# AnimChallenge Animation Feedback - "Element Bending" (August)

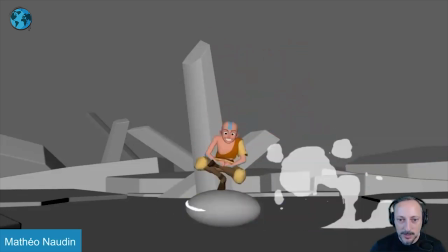0:04 Next up here, there's no sound, but really nice fluid animation, clean posing, some cool 2D effects, and a fun ending there.
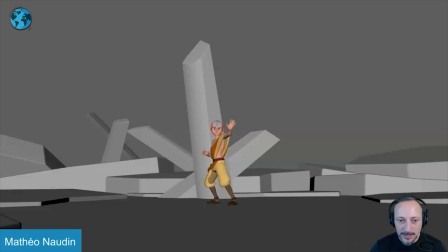0:13 Cool. So if I go back here, what I like about this is the attention to detail with this slight move already. There's a lot of detail going into that, but then that's cool. I like that it just has that bigger move led by that arm, and because you move that arm,
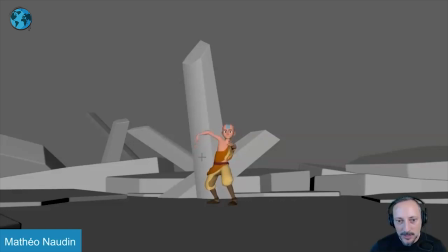0:31 it pushes the body over for a little bit of a weight shift. just has a really nice clean body mechanics feel there and then as you go into this with that dissipation nice drag there
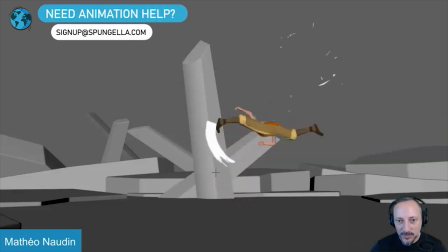0:42 you can see with that nice line into that it really bends those legs into that and as many people do adding to the effects
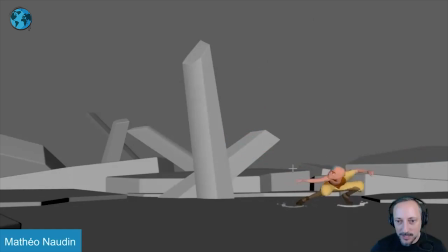0:51 in there nice little stretch clean line in that again the breaking of joints here for this and i like how it just stays it's already looking over there getting ready i love this here it's a nice really nice feel that clean pose and then we're gonna stretch going into
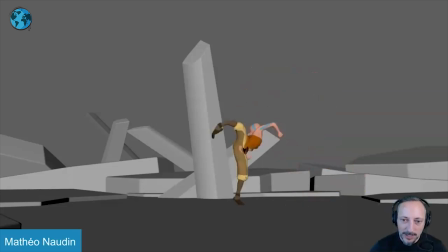1:10 that forming this and i feel like the only thing here this is all cool watch this again from the beginning it's all cool it almost feels like this is a bit too slow i always feel like you want to go up here and go into that sooner so like the rhythm here as something
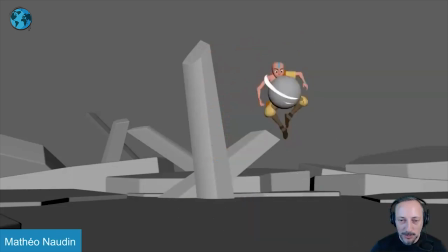1:30 where we hold this for too long subjectively all right i'm saying this you might watch this and go totally fine totally fine that's the only thing it just kind of loses its snap in that moment but as you've seen in other clips you got that pose going
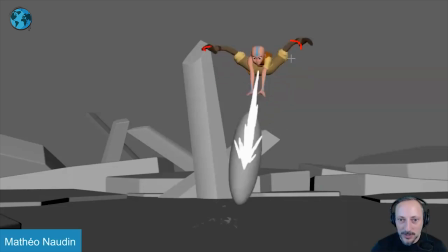1:46 out nice drop in the toes there as well to a clean pose
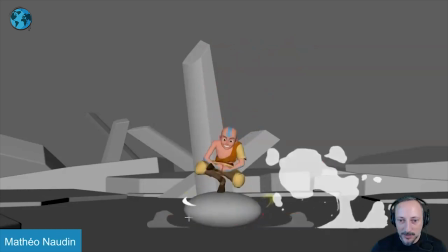1:52 down into that lots of two of these stuff here like
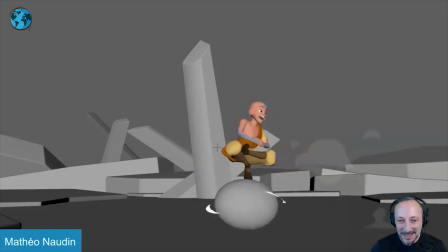1:57 I go straight into ah into that pose now this might not be completely in character but it kind of need to maybe lean that head and start a wire rotation not that has to be a complete lead
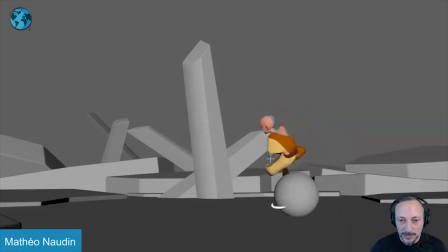2:11 with the head in terms of I'm gonna look over there to drive that ball over there but something it just may be a bit stronger of
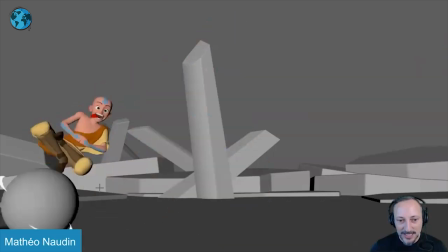2:18 this here tongue out into that and since there are 2d effects here just like in a previous one that i looked at when it exits out this thing would be cool to get some stuff coming out there but i do like that it comes back in with to this and again we got
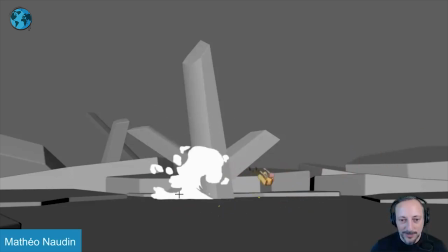2:34 2d effect here the cool thing too is that it's not just really nearly adding 2d effects but you have you have to think about this comes in here there's all that momentum going this way all that goes this way so when this hits there is rightly so the flow of that smoke continuing
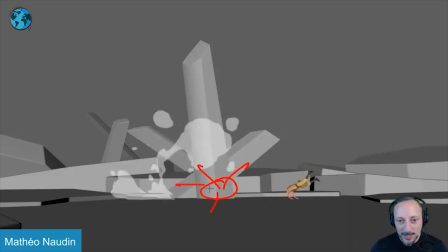2:50 to go this way it's not just let me just add something here that dissipates in every direction it has the overall flow of going this way which is you know this might be not important to someone but i like that stuff i like that there was thought put into that as well and
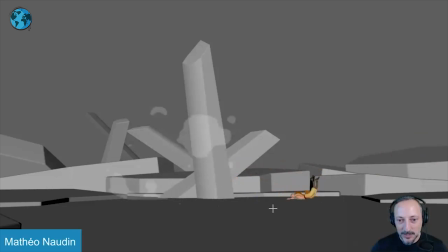3:05 even that far away boom i like this you got really big squash and stretch and this here real clean poses it helps with that color silhouette here landing into there probably i'm gonna put this piece maybe over here
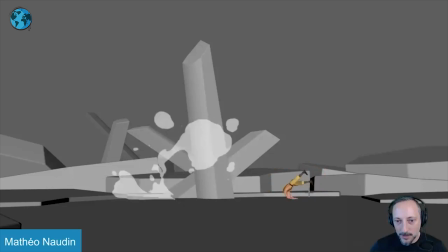3:21 all the way there so you don't have that darkness here right there where um the top part of the costume is you can kind of lose those legs a bit same thing maybe a bit of a lighter background do not lose that section there but it just has an overall really nice rhythm really clean body mechanics by clean i mean i just like that it's not just
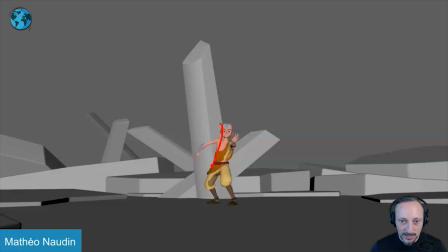3:40 an arm moving that then is only affecting or nothing of the body with just the arm moves you got to think about you move that arm over that's going to obviously affect the shoulder and if you move the shoulder it's going to affect the chest because you want to move over there it
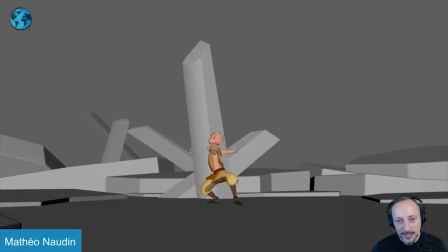3:55 has that nice lean in the body to then come back into this and into that move I just like that everything really feels like this is the way the body would move nothing feels CG isolated where like I said if you have especially in this case it are moving that there will be
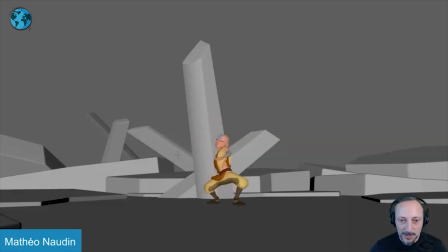4:11 no animation there unless of course the style is super stylized and limited and then it's okay but in this case i like how all of this works together nice holes and the squash here going down just enough this doesn't feel too fast it feels just right in terms of weight going over hold
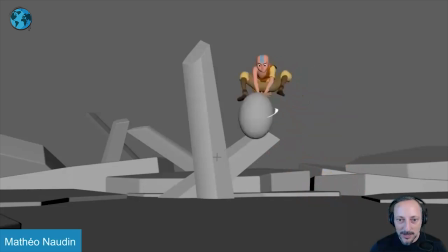4:28 a bit for the change of direction to come back it doesn't betray the weight of the character yeah i don't think to me it would be this feels just almost lingering a bit too long in this section their floatiness maybe it's because we want to see this turn and of build but i'll
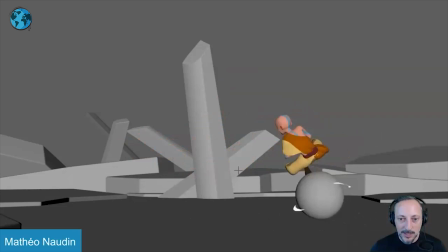4:43 take a couple frames out of that and that's really cute and then just maybe pushing this a bit more like i said with the head but that's all super cool that's it
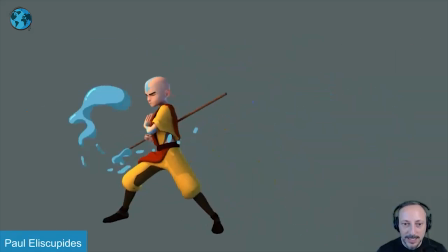4:53 next up here we have a kind of like a less is more type of thing that is absolutely
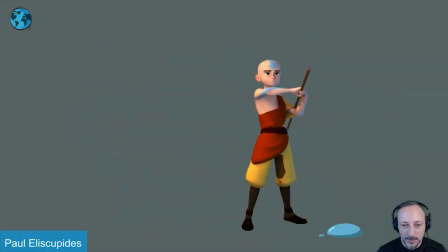4:59 fantastically successful as i critique things i talk about things also in terms of my students and my content online always talk about sets and
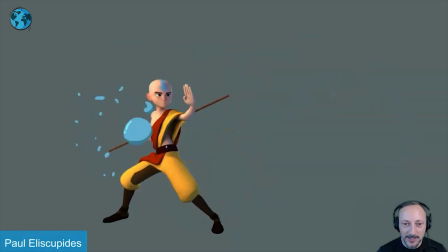5:06 backgrounds and all kinds of things that will potentially help you with ideas and acting choices and I love that this is basically just a character in an empty scene
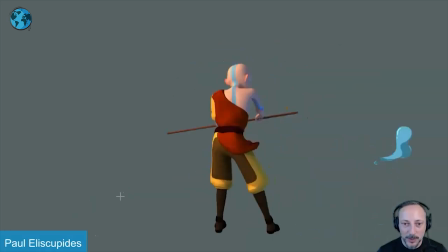5:13 and I love that this goes straight into my folder of really really good animation that I want to show my students already elsewhere it shows that you don't
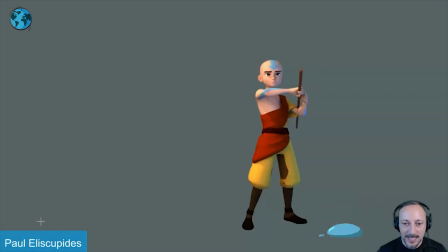5:21 have to have a set of crazy props yes there's a staff yes there's this that that is part of the shot but you have already there's a very concentrated look a nice clean silhouette it totally works from the posing and then you have that slight adjustment with that nice kick out on
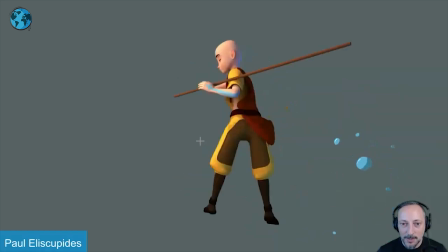5:40 the leg that goes into a hop there with really nice timing and also
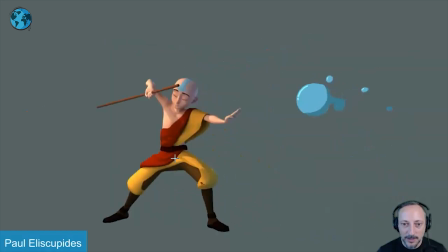5:45 love the detail in the clothing there into that which is again here
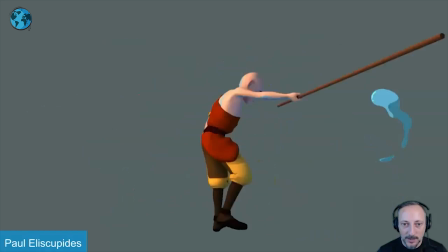5:50 into this you can see there's also a lack of motion blur so it has a bit
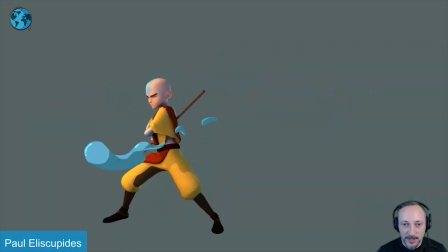5:54 of a rougher type feel where it's almost steppy but
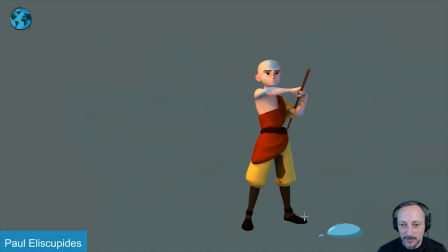5:59 i love that look into that and then what's really successful i mean i love this before we go into the actual main animation of the character i
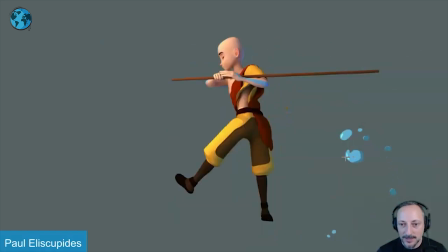6:07 love all of that nice little someone else had it to the effect of highlights on the bubbles
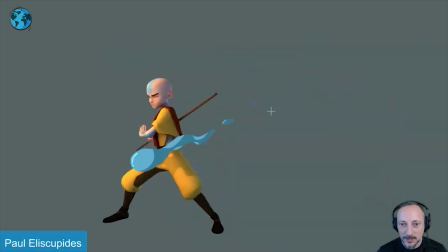6:14 but it has nice i love those little extra bits and just that stuff it's just so cool to look at it blends in well it has just a nice flow into that drop and even how it holds that squash on the drop you watch it at the end just enough of it it actually works almost better with the loop as
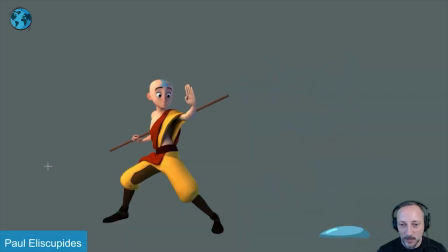6:32 it squashes then to come back if you watch this right let's play this in the loop and then it comes back but all that works really well but i like about this is a the flow is really nice the timing is really nice the poses are clear you have a nice hold there you do
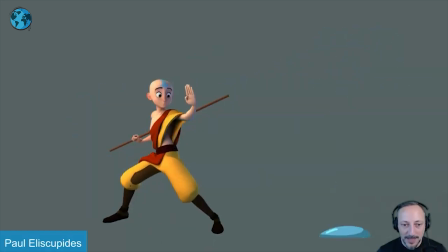6:46 into that again clean posing but the big thing is that this is someone else had that in a different shot as well that i looked at
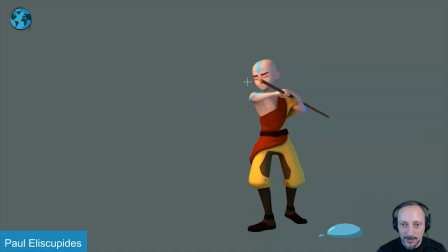6:53 where it's kind of squinty in terms of you get the concentration eyebrows are low but everything here close the eyes which also cool not a lot of people have the characters
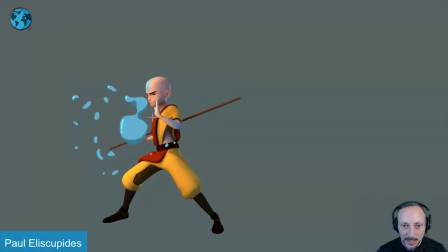7:02 close their eyes for that long big compression of the eyebrows everything is always kind of compressed and smaller and then it's there for contrast when this has to happen just wouldn't be as effective if you had always bigger eyes so you have that nice pop in the life how
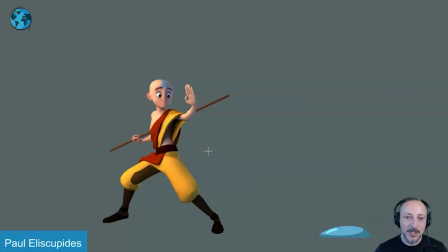7:19 um simple it is and not simple as in badly done but it's just less is more just a really clean contrast of just those eyes getting bigger and you can see if you look back and forth how little is moving in the character otherwise but you have a slight little eye dart down
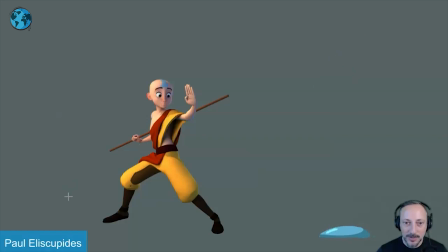7:35 and then that little overshoot and eyebrows to come back and see the little change in the mouth as well it's just really really well done clean so as much as I like all kind of stuff in the background and following in camera moves and I love all that stuff and I love animating all that stuff but when
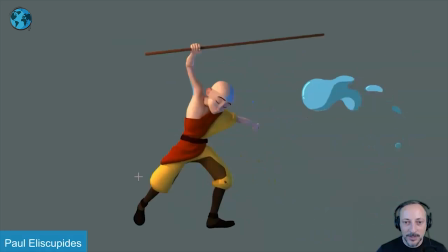7:51 you just see something that's just clean and really nicely done focuses on really beautiful movement you can tell this animated can
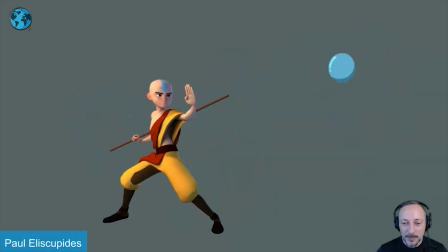7:58 animate in terms of the mechanics the timings there the the timing and the spacing is there all really well done and i love the extra tiny little thing at the end of that boom just those eyes there so yeah many many many elements here that work really really well and that's why i